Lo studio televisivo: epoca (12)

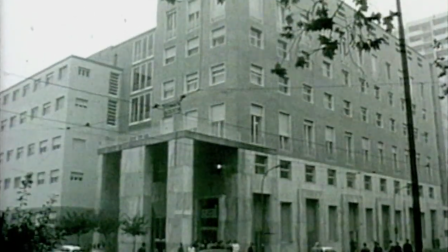(0:00) La RAI, Radio Televisione Italiana, inizia oggi il suo regolare servizio di trasmissioni televisive.
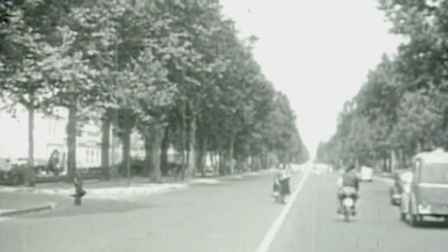(0:11)
Tra il 1959 e il 1961 il Centro di Produzione RAI di Milano progetta e realizza tre nuovi studi alla fiera campionaria.
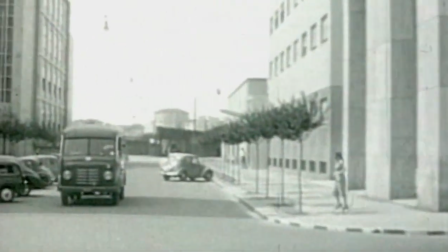(0:21)
In Corso Sempione si gira la prosa e il telegiornale, manca uno studio con il pubblico.
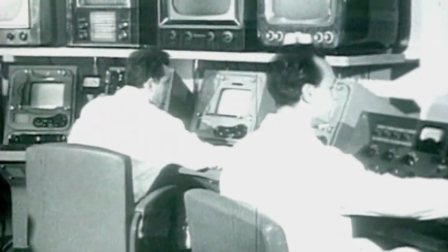(0:26)
Il Varietà, che è il punto di forza della sede di Roma, con studi capaci di contenere centinaia di persone, approda a Milano.
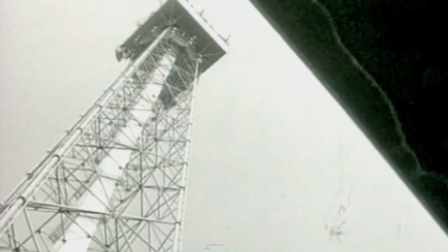(0:35)
Così in fiera si parte con l'F3.
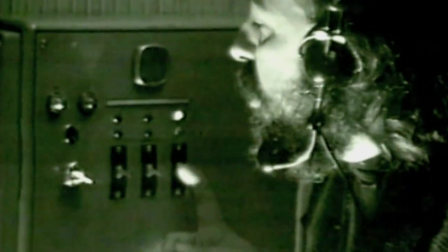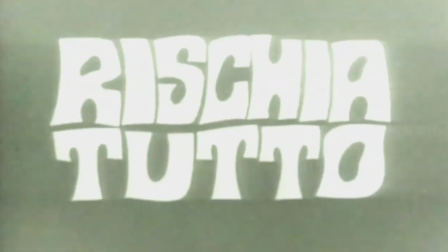(0:45)
Studio di media grandezza, ma sfortunato per via dalla colonna centrale che crea non pochi problemi ai scenografi e registri.
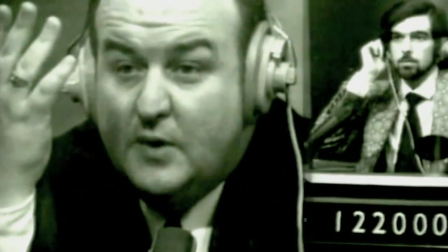(0:57)
Poi l'F2, lo studio del quiz più famoso della tv dopo Lascio Raddoppia, tra l'altro nato proprio qui in Fiera.
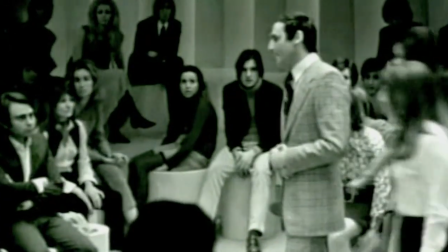(1:05)
Lo studio contiene circa 80 posti per il pubblico. Poi l'F1, che tiene a battesimo i volti che diventeranno noti al grande pubblico degli anni a venire.
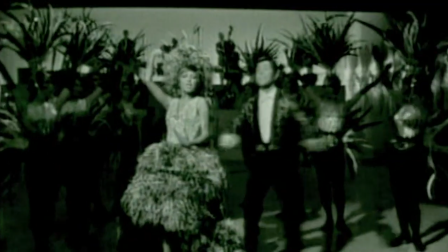(1:14)
Il Fiera 1 diventa la nuova casa del varietà della domenica pomeriggio, con paillette e lustrini,
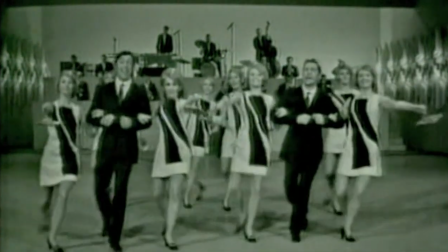(1:20)
grande orchestra e corpo di ballo, sperimentando formule nuove e lanciando personaggi del cabaret non solo milanese.
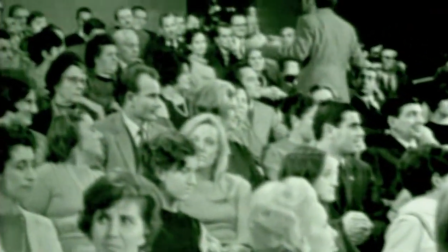(1:27)
Il pubblico diventa parte integrante dello show, spesso stando al gioco dello strambo conduttore,
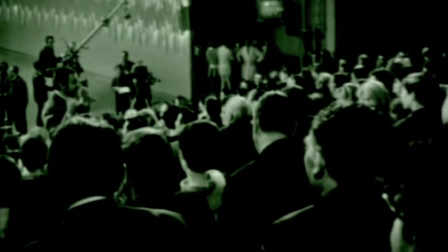(1:33)
non senza qualche perplessità, come in questa puntata che vede Paolo Villaggio al suo debutto.
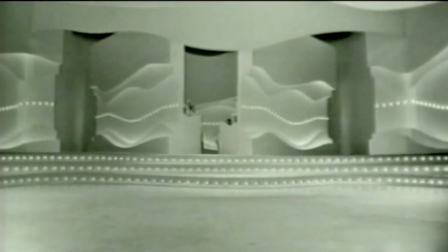(1:42)
Grande importanza assume l'impianto scenico che permette di passare da un quadro all'altro del programma in un attimo e senza pausa e tagli di montaggio.
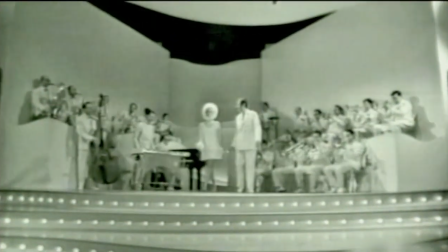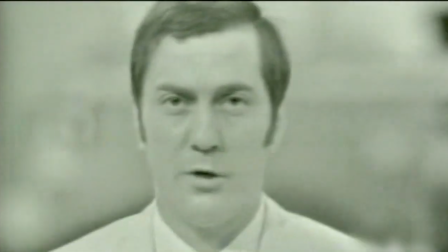(1:59)
L'F1, studio anomalo, stretto e lungo e basso rispetto alla media,
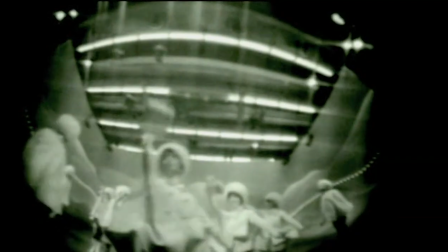(2:04)
obbliga scenografi, direttori della fotografia e registi a escogitare soluzioni alternative al solito set televisivo.
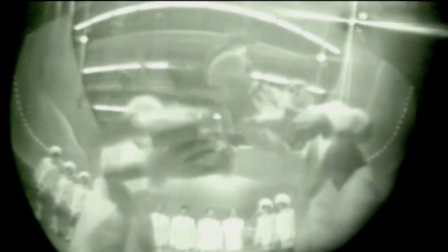(2:11)
La mancanza di tecnologia per gli effetti elettronici spinge all'uso di ottiche speciali prese in prestito dal cinema.
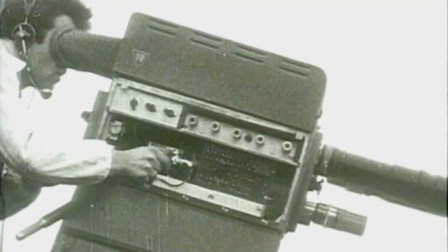(2:18)
Verso la fine degli anni Sessanta, nel programma Il buono e il cattivo con Cocchi e Renato,
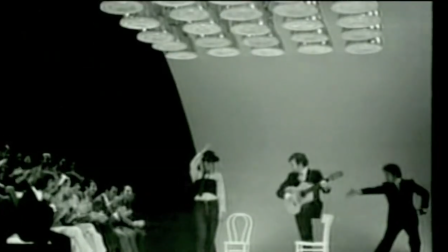(2:22)
il pubblico viene spalmato sui due lati dello studio, consentendo di raccogliere gli ospiti tra il pubblico e lanciarli al centro della scena.
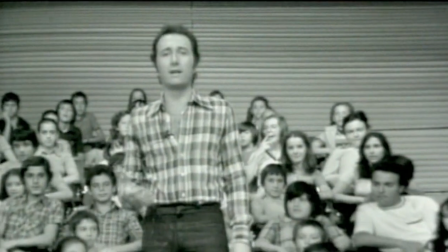(2:29)
È una piccola rivoluzione. Il Fiera 1 ha contribuito a rifornire per anni quella che una volta si chiamava la TV dei ragazzi.
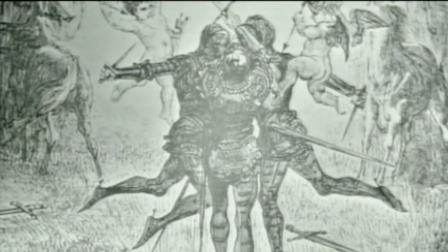(2:38)
È la metà degli anni 70.
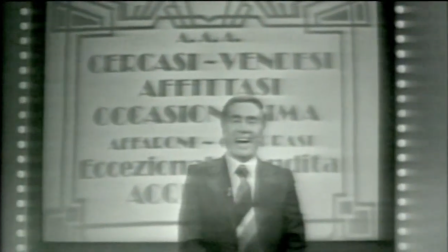(2:40)
Il regista Cino Tortorella riprende i titoli usando ancora i cartelli con i letter set, intarsiandoli in chiave con il mixer video.
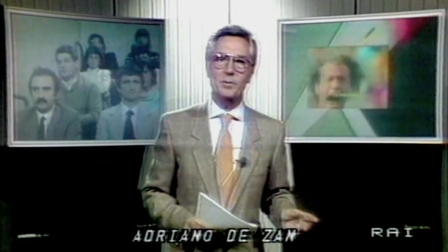(2:49)
Tra tre anni arriverà il colore, la titolazione elettronica,
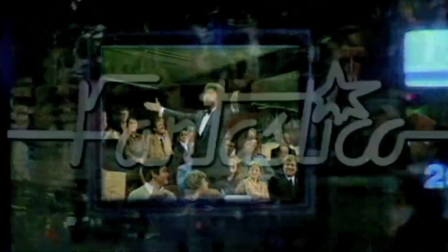(2:53)
spariranno le girafie microfoniche e anche il caldo provocato dalle lampade gradualmente scenderà grazie a telecamere molto più sensibili.
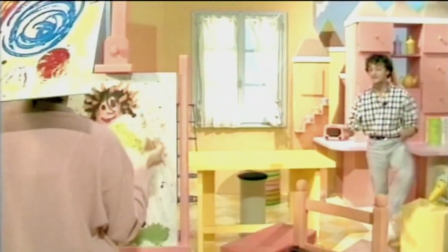(3:01)
E siamo agli anni 90. Con l'albero azzurro di Renzo Salvi lo studio cambia prospettiva.
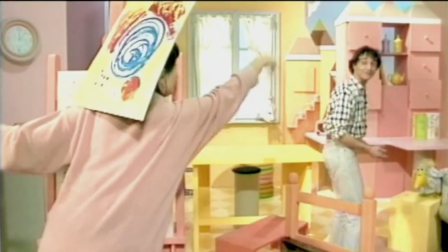(3:06)
La scalinata viene parzialmente esclusa ed ora in poi si scambierà la profondità per la larghezza.
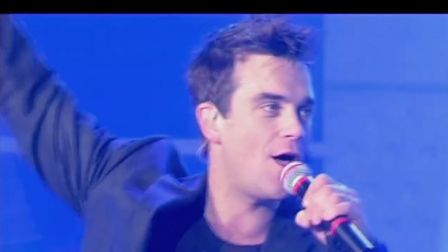(3:11)
Oggi il regista Paolo Beldi dirige un programma in diretta che solo 30 anni fa appariva come un fantascientifico sogno tecnologico.